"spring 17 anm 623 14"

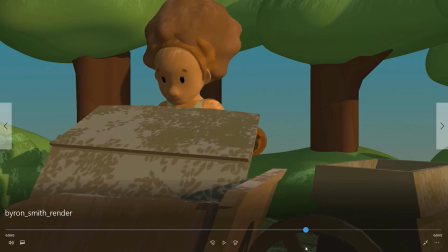And if she had a grip on it, that would be great.
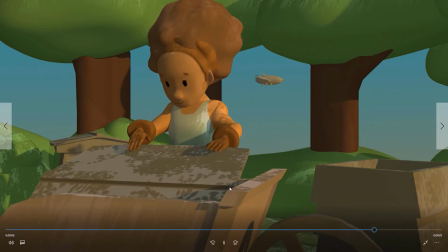Um, yeah, and again, get some decent hand poses in here.
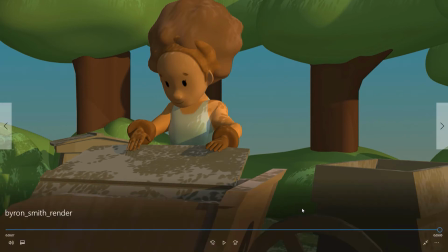So yeah, I think working on the pattern of the leaves,
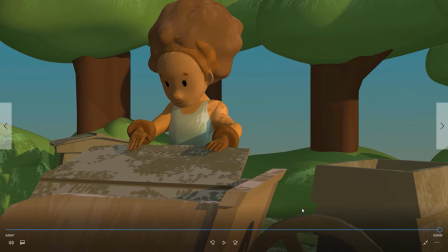getting good grips with the hands and good hand poses, and getting the bees movement. And I see you've improved the bee, but I think you could keep going with that. Um, and yeah, I'll take that to the next level.
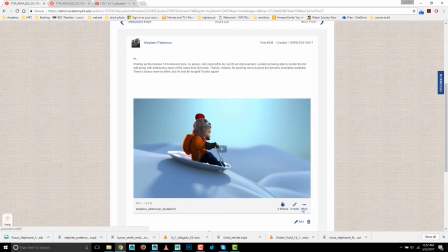All right, next up is Steven.
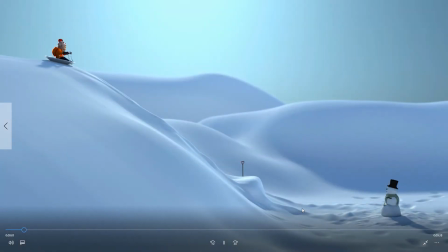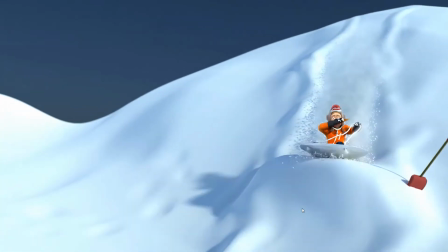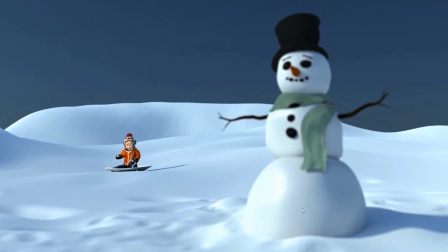All right, look at that.
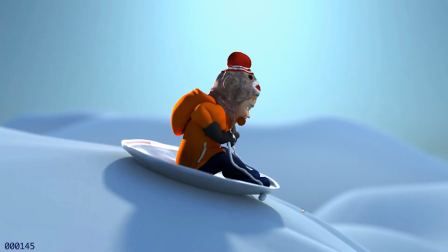Those particles of that snow. It looks great. Really like it.
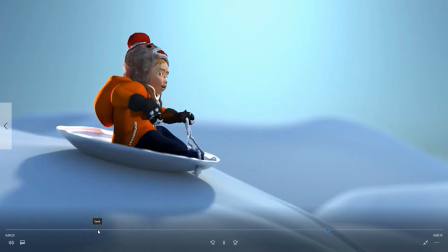And I know this is not a particles class. Oh, I see you've played it twice in this thing.
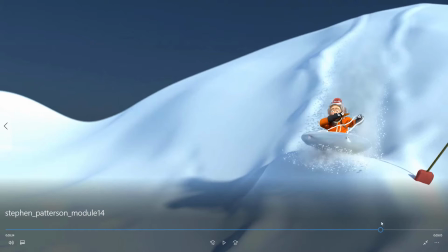So really liking it when he's coming down the hill. I don't know what happened here.
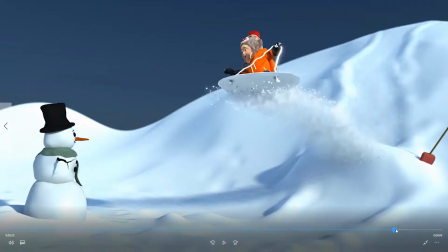I felt like we saw this come into the frame more last time.
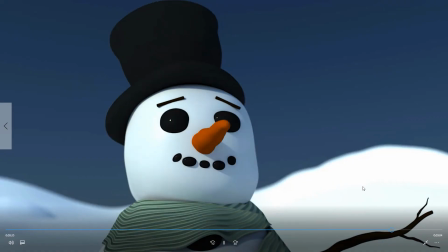It looks like it just sort of appears now. Oh yeah, that's better. Oh, I don't know. I guess that's all right.
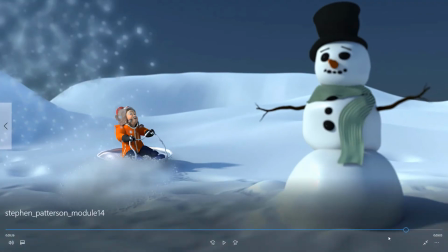Yeah, it felt real fast.
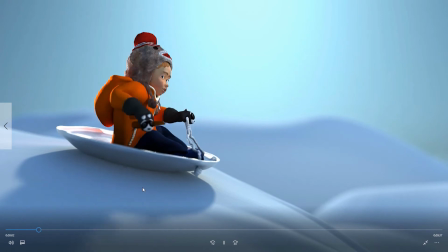I think you could probably add just a few frames on that shot because, like, when you first watch it, it seems to go by really quick.
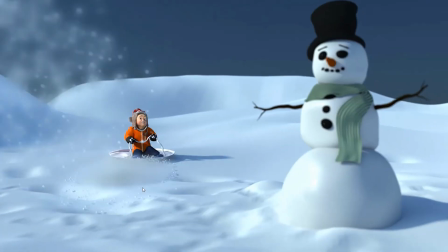But maybe it's all right.
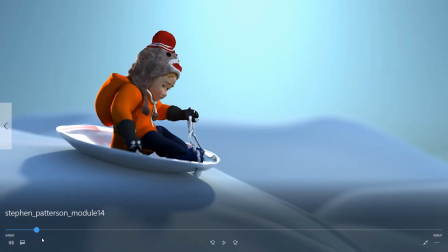And the snow looks great here when he's coming down.
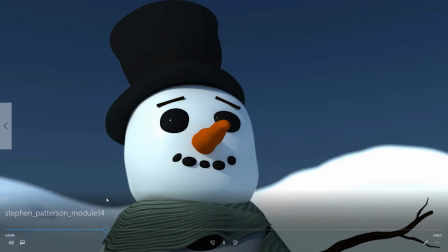It just looks really good, but somehow it's not holding up as well um,
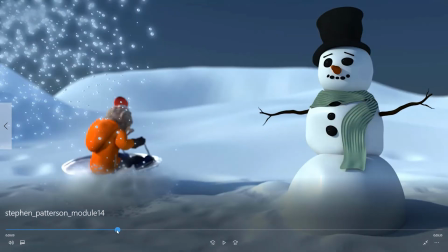when it's in the foreground there. And I'm not sure what you've got going on here. It looks like it's a lot of spheres, and I think that maybe those spheres were working
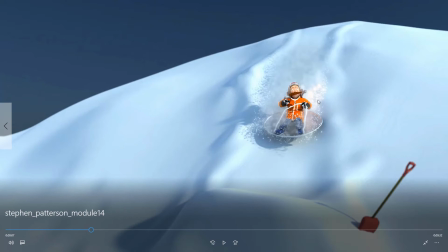when we were at this distance, but that when they're this close to the camera,
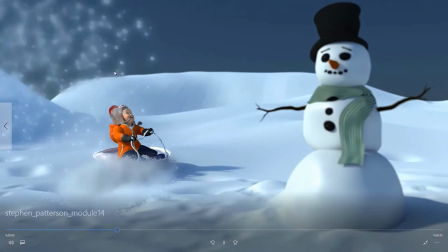less so.
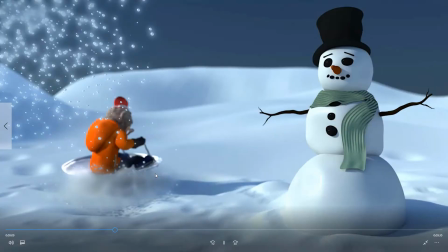Yeah, especially there, they almost look they're like these shiny, and then they suddenly fade and blur out.
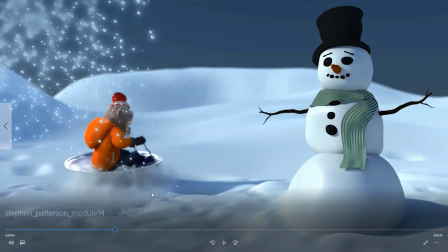So it seems to me that maybe you're doing a post effect on that layer
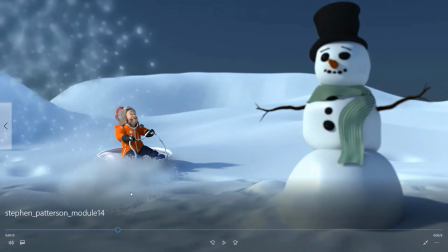where it starts out
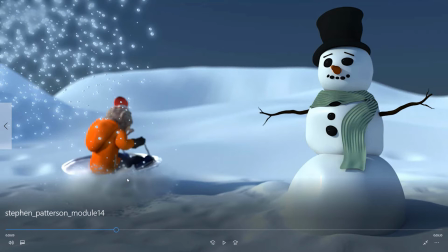as a bunch of spheres and then gradually blurs and loses its opacity.
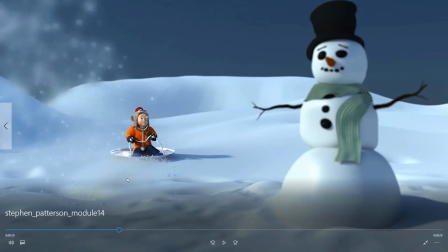And I guess what I would say is for this shot, you know, start with a level of opacity and blurriness that's closer to this,
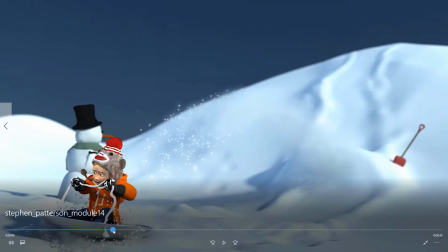because I think what's bugging me when I'm watching it at full speed is the kind of brightness and the highlights and all that kind of stuff.
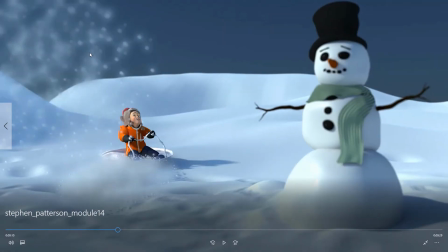But that when it's like that, it's a little bit more believable as snow.
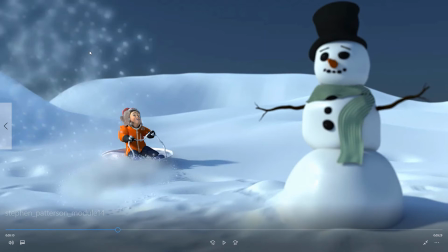And for this shot, because again they're closer to the camera, if you can make them smaller, which I know would mean re-rendering them, that would be better.
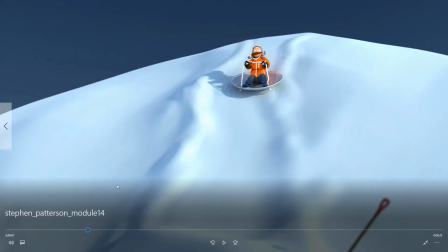But it seems to kind of, because of the distance from the camera, those same things didn't bug me in that shot.
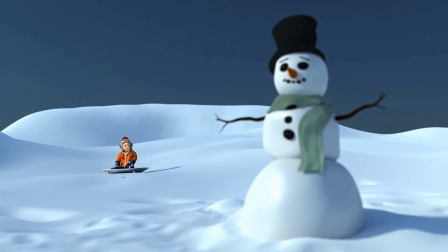But in this shot, when they're in the foreground, they do. Um, Anyways, it's a excellent piece.
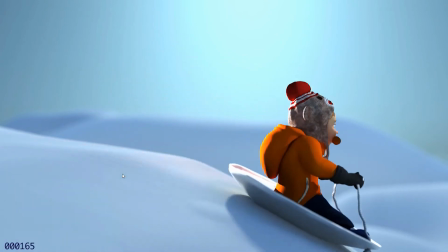Far exceeding the expectations for this class.
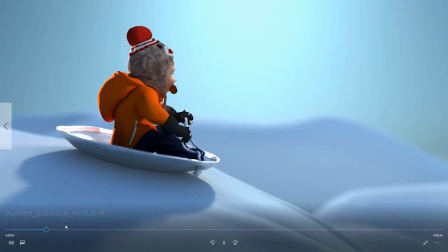You can have some little bits of snow stuff happening here.
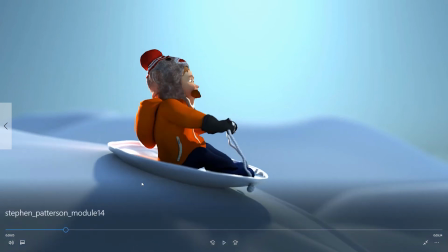Just keep it subtle.